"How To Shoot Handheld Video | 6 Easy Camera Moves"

In this video I'm going to show you six handheld camera moves that's going to give your footage that silky smooth look without gimbals, tripods or sliders. It's coming up.
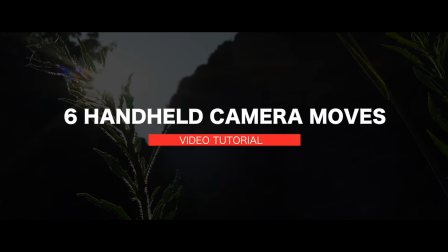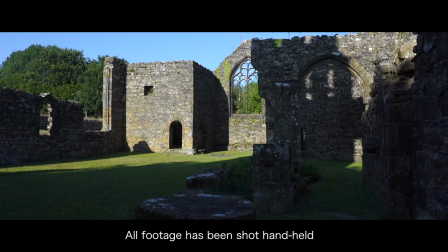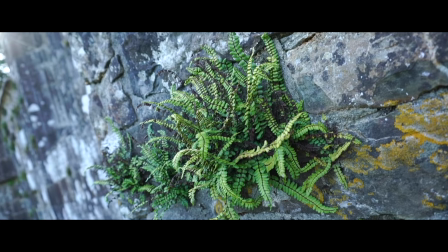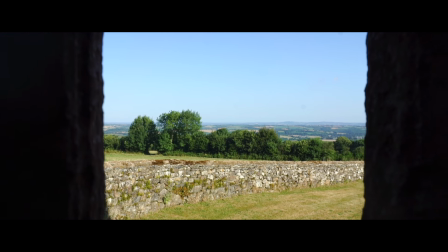Hey everyone, Steve here from Learn Online Video, helping you master the art of online video production. And today I'm in the north of France inside these ancient ruins. And I'm going to show you six handheld camera moves that anyone can do. A couple of things just before we start.
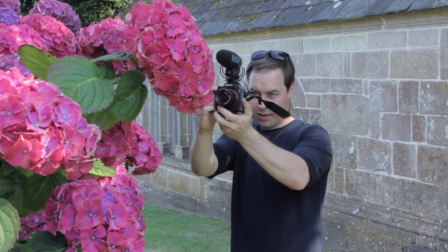1:04 Number one use a camera strap for this when pulled tight it creates tension and gives you extra stability in your shots Also,
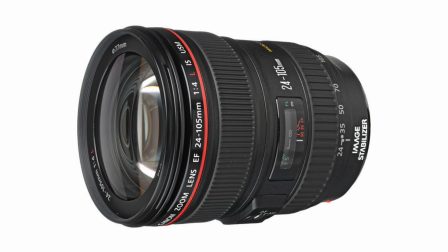1:11 if you have either a camera with in-body stabilization or an image stabilized lens use that to iron out any unwanted shakes Okay,
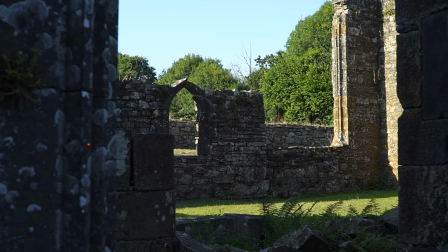1:20 here we go camera move number one is the side lunge For this we're going to lunge either left or right to replicate
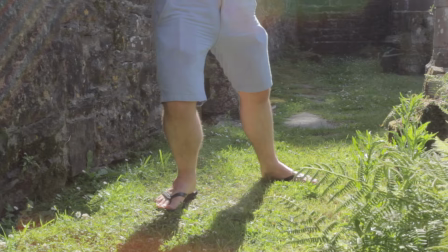1:27 a slider shot This move is perfect for reveals and works best when you have something in the foreground of your shot.
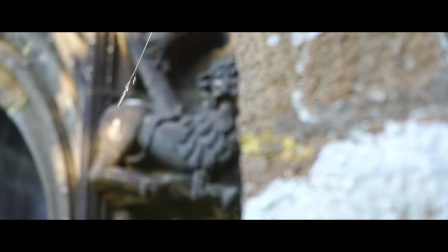1:34 Once you've mastered this move, try pulling focus mid-lunge to take it to the next level. Now remember for all of these shots, keep your camera strap pulled tight for extra stability.
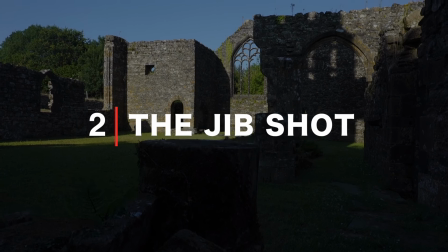1:44 Okay, number two and a particular favorite of mine, the jib shot.
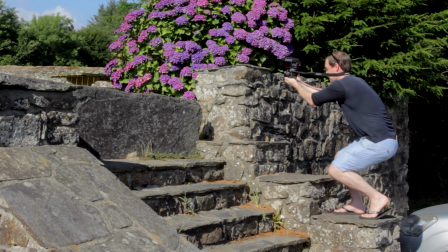1:48 For this, we're going to bend our knees, crouch down and in one smooth movement slowly stand up.
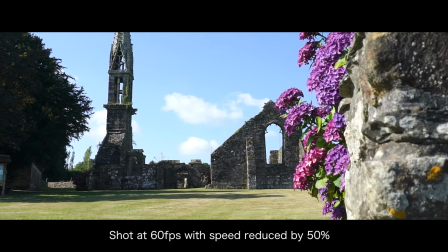1:54 Just like shot one, this is most effective with something in the foreground.
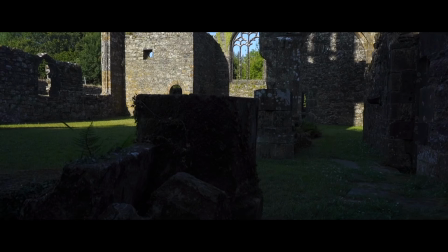1:59 This shot can add serious production value to your videos as it mimics a crane shot, otherwise known as a jib. And look, hey, extra tip here, okay? Once you've shot this footage and brought it into your editing software, don't be afraid to use post-stabilization.
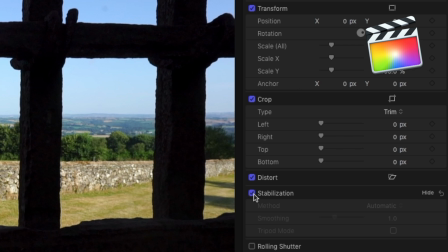2:13 If you're in Final Cut, use stabilization. If you're in Premiere Pro, then use Warp Stabilizer.
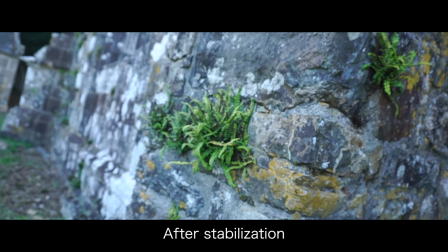2:18 Don't be afraid, that's what these tools are there for. This is really going to help iron out any shakes in your footage and give you a really, really smooth finish to your videos.
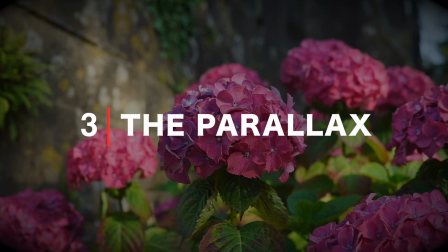2:27 Number three, a nice, easy one, this one, the parallax.
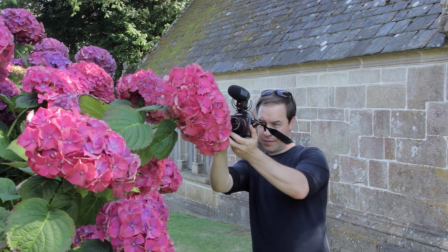2:30 Minor lunging involved with this one, we're going to simultaneously lunge sideways whilst locking our camera on a fixed position.
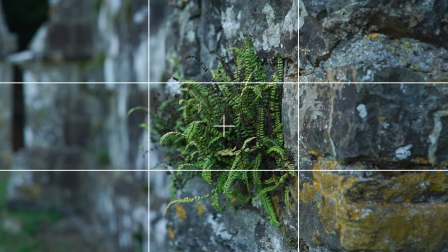2:39 If you enable the grids on your camera, then use the center grid to keep your focal point in the center.
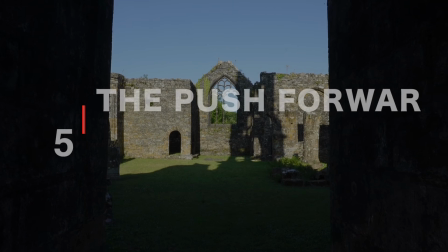2:44 Keep your movement as smooth and as fluid as possible. OK, next up, a nice, simple, classic, the push forward or pull back.
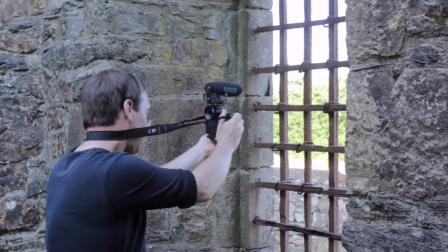2:52 You can either lunge for this, or if you're feeling particularly brave, then try walking.
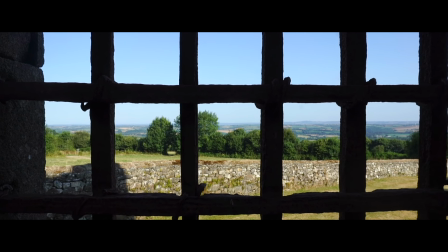2:57 This can add a really cinematic feel to your videos, so it's a great one to have in the arsenal.
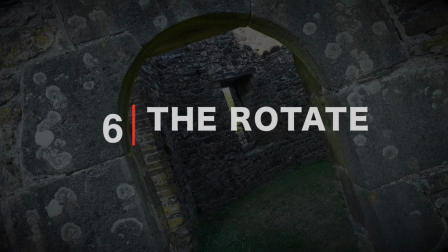3:02 Okay, finally, this can really add to your videos when used correctly, the rotate. You can shoot this going forwards or backwards.
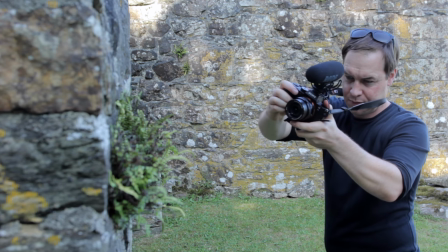3:10 Find a focal point, put it in the center of your frame, and rotate your camera whilst pushing forwards or backwards. An unusual maneuver this one, but it can really help your videos stand out. So there you have it, six camera movements, all shot handheld that anyone can do, and look, we're really just scratching the surface of what's possible shooting handheld. If you'd like me to delve a little bit deeper and do more tutorials and break down a few more handheld shooting techniques, then do let me know in the comments section below.
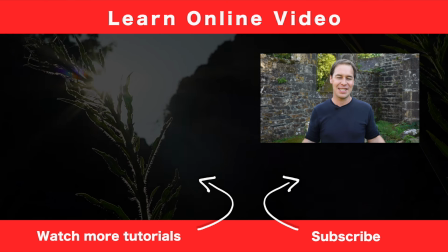3:38 And if you found this video useful, let me know by hitting the old thumbs up button. But that's it from me. Thanks for watching, and I will see you in the next video.